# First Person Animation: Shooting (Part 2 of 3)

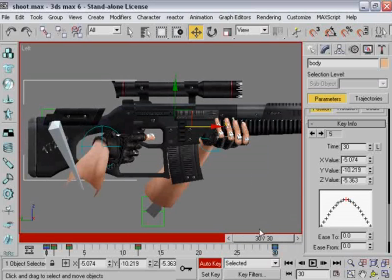0:01 remember, the last frame's always got to equal the first. Okay, this is a very basic one here.
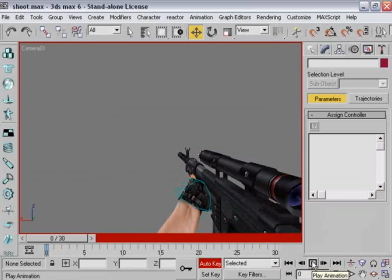0:07 Why don't we just watch this? And I think I'm recording this at 10 frames per second, so you may not be able to see any of this, but I'm just going to check it for my sake. And I can't hardly see it either. This whole thing's jacking my computer up pretty bad. But you know, that's good enough for this, what we're trying to accomplish here.
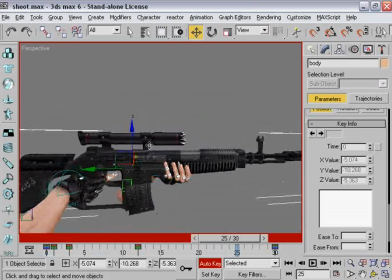0:22 We're just trying to get the basics here. Now let's run through these keyframes to see exactly what's going on.
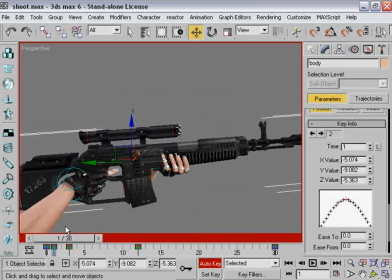0:27 The first frame, as soon as you click that button on your mouse and the trigger is pulled, imaginary trigger, oh, I'm sorry, the kill switch is pressed.
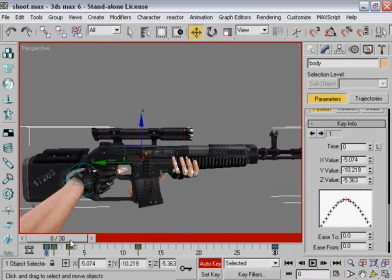0:35 It's going to recoil backward. You know, ordinarily, it's not good to go from one very far distance in just one frame, and I do it pretty much only for shoots, sometimes for some other things, but the cases are rare.
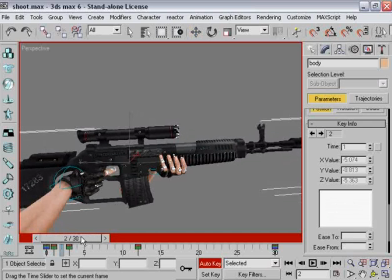0:52 Let's run through this in slow motion if you're copying this here. See how these frames are approached? See how this goes smoothly to the other one here, and we've got these things here, and I don't want to get into that. I can mess with that all day long. But just know that it's set up to be smooth. It's just got a fancy thing over here.
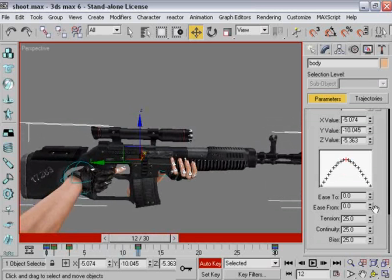1:09 Don't worry about that. It's the way you want it. Trust me. Geez, you know, I'm having trouble trying to think of how to explain this.
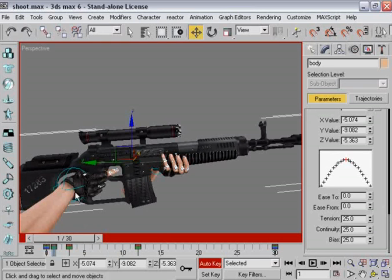1:23 Well, I'm trying. Well, how about this? How about this?
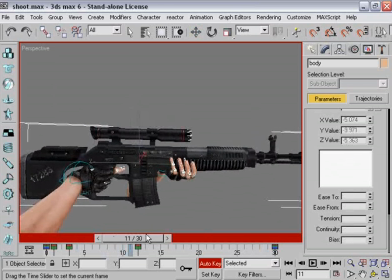1:33 Well, I'm sure you can tell what's going on here. It's always nice to come on down about 10 frames here and have the thing dip in. You could actually, if you wanted to, lower it down with movement here. It might look a little odd when it's got the smooth controllers on.
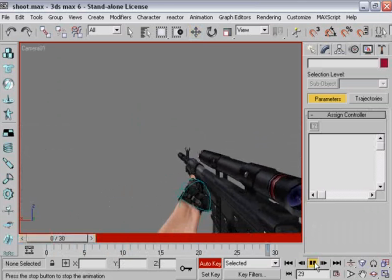1:49 In fact, it does look very odd to me right there.
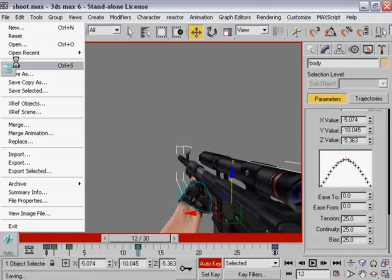1:55 But you know what? Shoots are one man's crappy shoot is another man's delicacy.
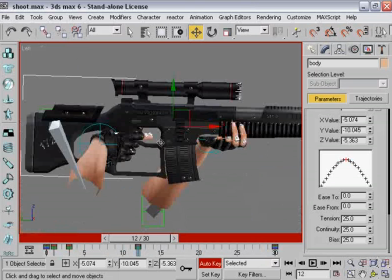2:02 I know a lot of people don't like the way I do them. That's the way I like them, not because they're easy to do, and these are very easy to do.
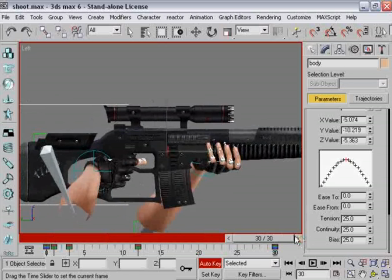2:07 That's why I started with this. They're simpler than anything you can do. They're beyond simple. You can do them, and look how many keyframes there's.
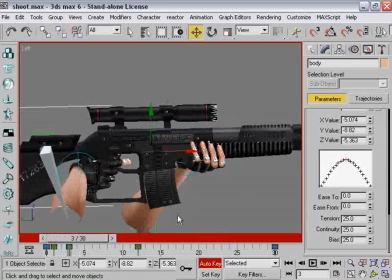2:14 Like 1, 2, 3, 4, 5 of them. 5 keyframes, and you've got a shoot animation. I guess I should point out the keyframe placement here is very important. You can alter how this gun feels, how this animation feels very,
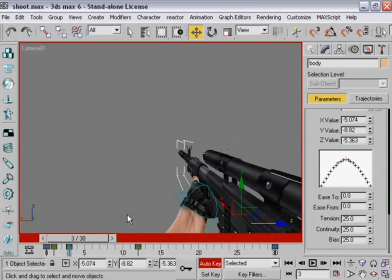2:29 very abruptly just by changing some of the locations of the keyframes. I'll give you an example. Why don't you, instead of a quick recoil here, we'll have a slow one on the 3rd frame when it finally reaches the peak of its upward recoil here, and look how different that looks.
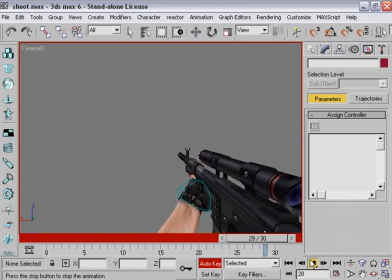2:47 It looks slow. It looks you know, like a lump of clay, like it doesn't have any sharp edges in it at all. You know, I'm just making stuff as I go along. Lumps of clay, sharp edges.
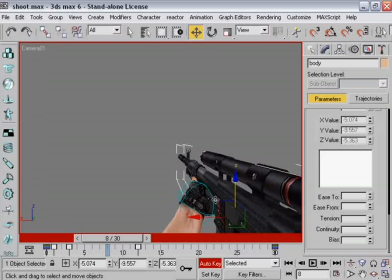3:00 It's like I'm trying to explain to you a painting. Not that these are anything close to a work of art. But, you know, it's tough to explain these type of things.
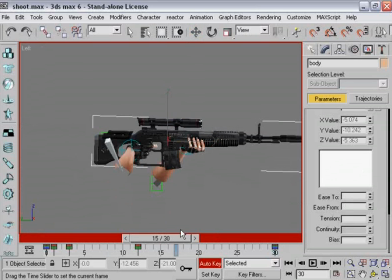3:11 I'm sure you know the basics and the fundamentals of exactly what animation is and how it works. Or you wouldn't be watching these things unless you were either trying to improve or find out what in the world this guy, your VTM host, is doing with his free time.
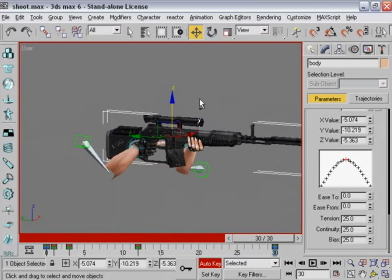3:30 Let's get away from the movement of the gun.
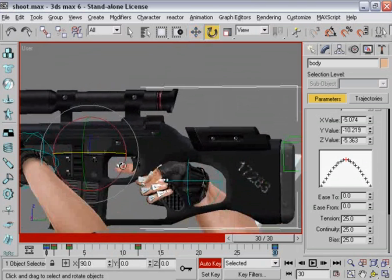3:33 That's something that's so subjective and can be changed so easily that, you know, you can spend hours making the perfect shoot animation, or you can spend 5 minutes like me.
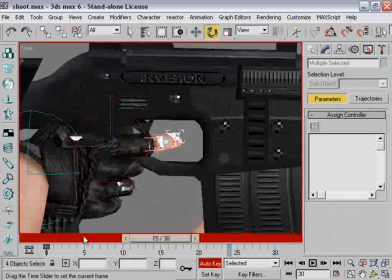3:41 But let's get to these fingers here. Obviously, you know, you can go all out with these things, and you know, if you wanted to, you could have this thumb here,
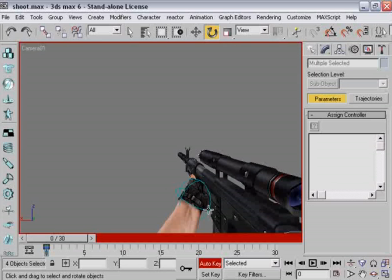3:49 grip the gun in a different way. You could even have the hand move back a little bit with the recoil. You know, the choice is yours, or as my hero Captain Planet would say, the power is yours.
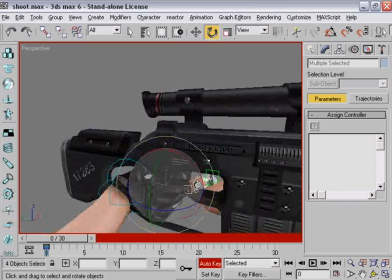4:01 You've got so much free reign in all of this. Alright, let's get this trigger finger going here.